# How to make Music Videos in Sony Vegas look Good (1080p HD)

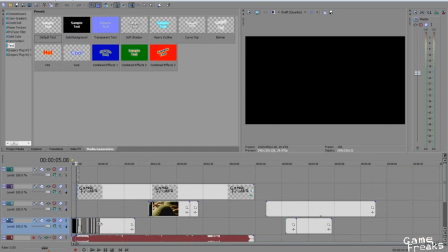(4:06)
And basically what I did to do that was, whenever there's a cue in the music,
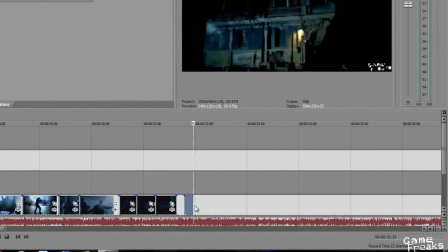(4:11)
I basically hit the S key on the keyboard, and when I hear that cue, it basically splits the footage.
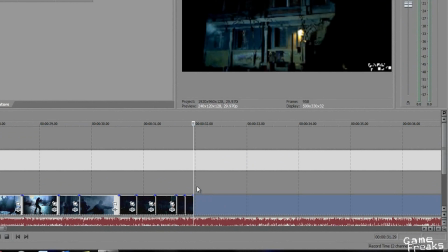(4:18)
And basically I insert another piece of footage in place so it goes rhythmically with the song. So I would, for example, right now, watch.
You're sick of feeling numb.
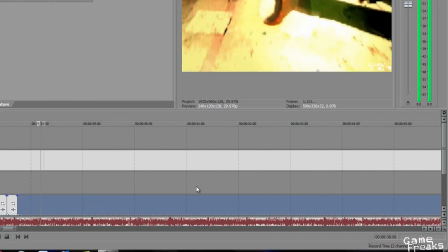(4:33) You're not the only one. I'll take you by the hand.
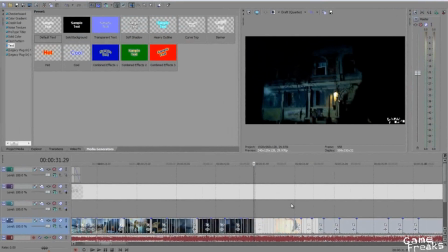(4:40)
Okay, so basically I just did it into the beat of the drums there. As you can see, there's a whole new row of splits. And basically what I do with those splits is either I add an effect or I insert a new piece of footage.
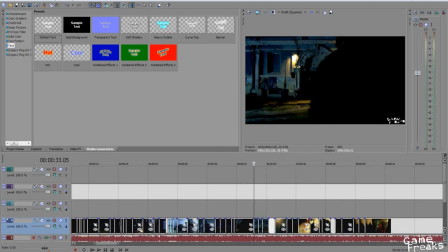(4:54)
And basically that goes in cue with the music. So in the end, hopefully we'll get something like the Metroid video.
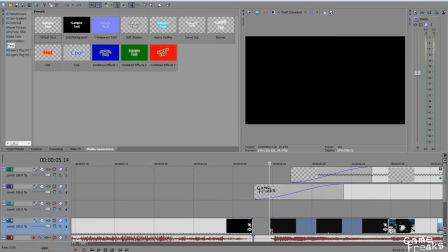(5:03)
If not, then I know I've done a bad job. And you gotta be careful that your footage doesn't fade into something you don't want.
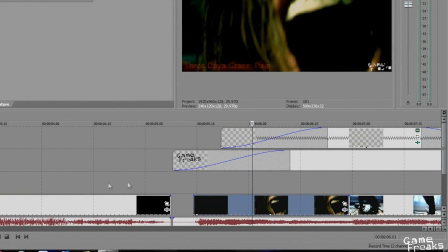(5:09)
So, as I'm trying to go with the theme, Pain, I start out instantly with Alma screaming from the live-action trailer. And as you can see on my text there, I've added this little effect, little red effect, symbolized blood with the little TV effect.
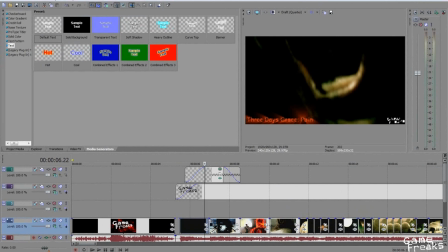(5:22)
It's really simple, a lot of people know how to do that. We'll say that for another day, maybe. So basically, I don't do it on all the beats you'll notice here.
Pain.
It swaps every time there's a big hit in the audio, and you can see that reflected down here on the audio.
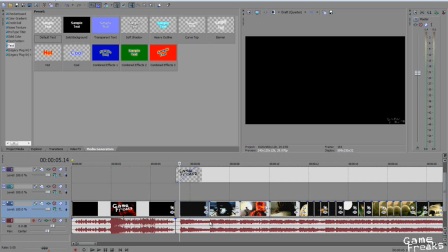(5:39)
Every time, just about where there's a nice big leap in it, there's a split. Alright.
Pain without love.
So it just swaps over.
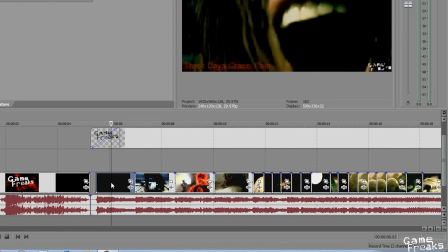(5:49)
And I chose to go between the three characters of Alma, Point Man, and Fettle.
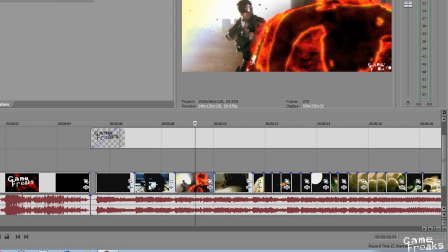(5:56)
I never show their faces because I want to save that for another big leap in the music that comes later in the song.
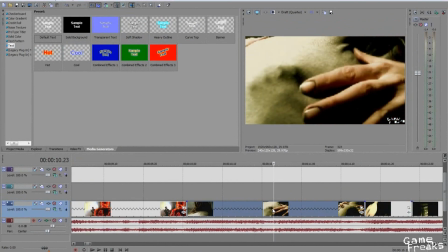(6:01)
And then I show the child in the video. As you can see there, it's kind of a fourth way to fill in with some footage.
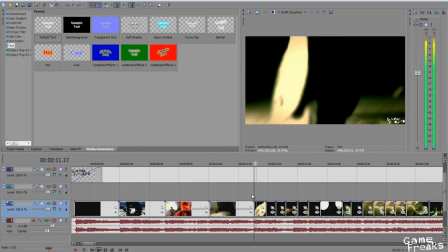(6:09)
The next bit I'll generally fill with another small bit, though I haven't decided on that right now.
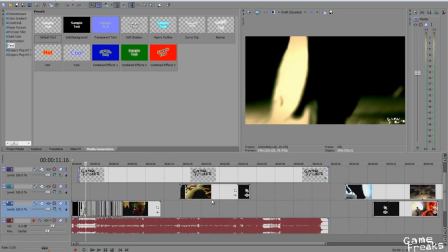(6:15)
Basically, that's really all there is to it for my music videos. I generally just split when there's a good beat to it. I mean, it really depends on who's making it.
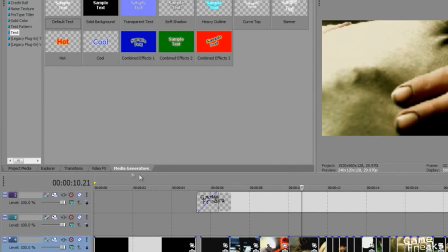(6:25)
So for effects, since this is a dark or a moody thing, what I'll generally do is I'll scroll down to light rays.
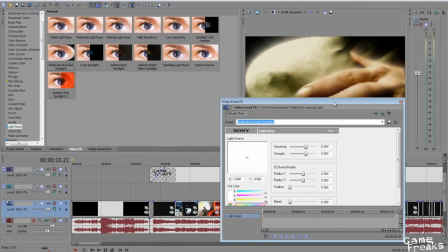(6:33)
So what I'll generally do is I'll just take one. As you can see, it's kind of bright, so I'll just take the strength down all the way.
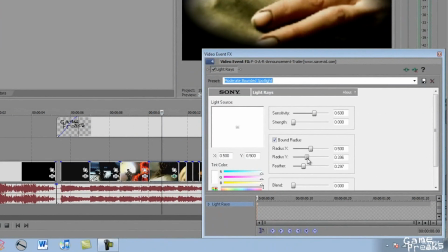(6:41)
I'll increase the feathering. Take the radius down or up just a little bit.
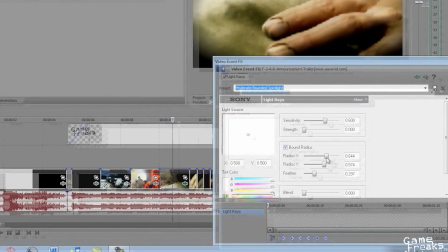(6:49)
You don't want to go too much. About there seems good.
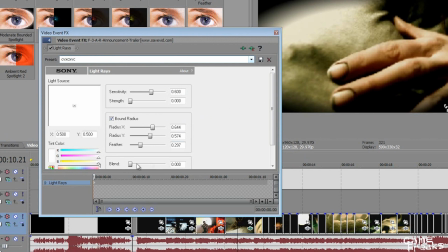(6:58)
And I just leave it like that. Let's say this is that. Something random. And there.
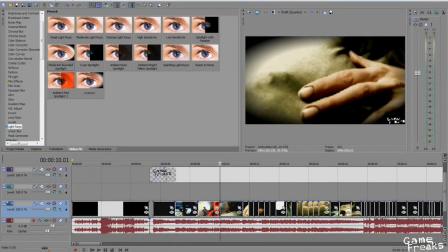(7:06)
So now basically I've got sort of closes in and it gets you wondering what's going on.
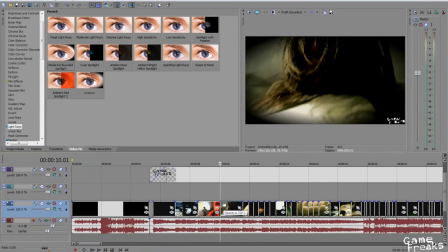(7:11)
You always gotta have kind of a storyline to these music videos. It really helps with the overall mood and everything. This is something I learned from all that early stuff that I did last summer. Or whenever you're watching this video, I don't know.
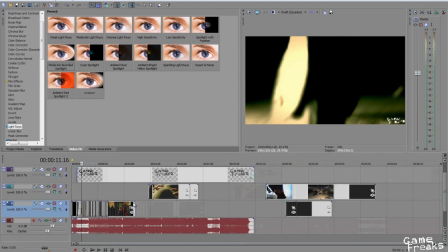(7:24)
So it could be several summers ago by the time you see this. So basically, what you can see is it fits sort of a dark mood to have that.
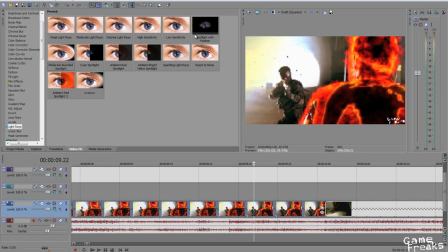(7:32)
So I'll probably just like go back to, especially the Fettle one here.
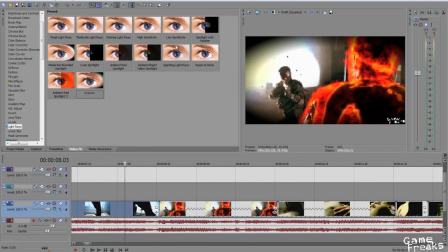(7:38)
I'll add it to the Fettle one since it's a little bright. Add it to the picture of Point Man here.
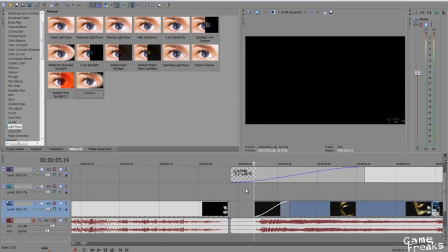(7:45)
Make it so you're wondering a little bit. It helps to fit the darker atmosphere of the footage.
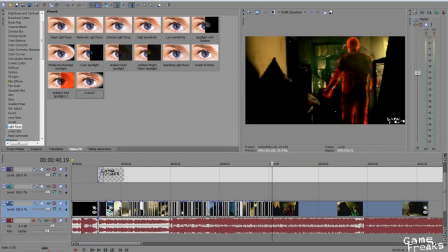(7:51)
I generally I'll go in order with the footage, and generally you want to have
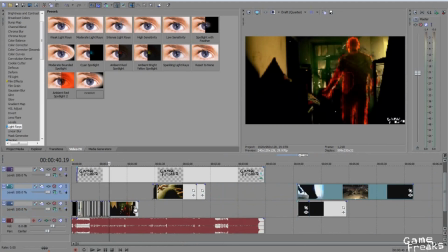(7:56)
a good bit of footage to do even a short video, otherwise you're gonna run out and you're gonna end up repeating the footage.
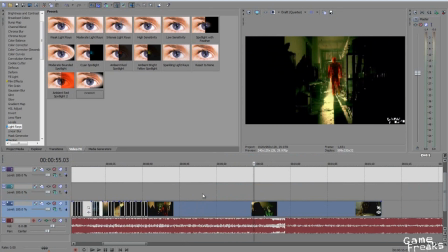(8:04)
But with the F.E.A.R. 3 stuff, there's enough footage right now that I'm not having a problem with it.
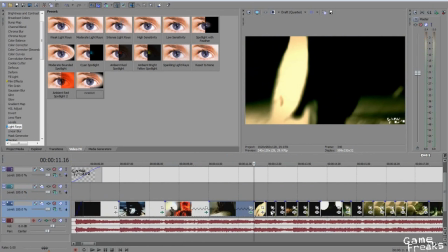(8:09)
So let's do a bit of editing here. Now generally it can take me a bit of time, so let's see what we can do here.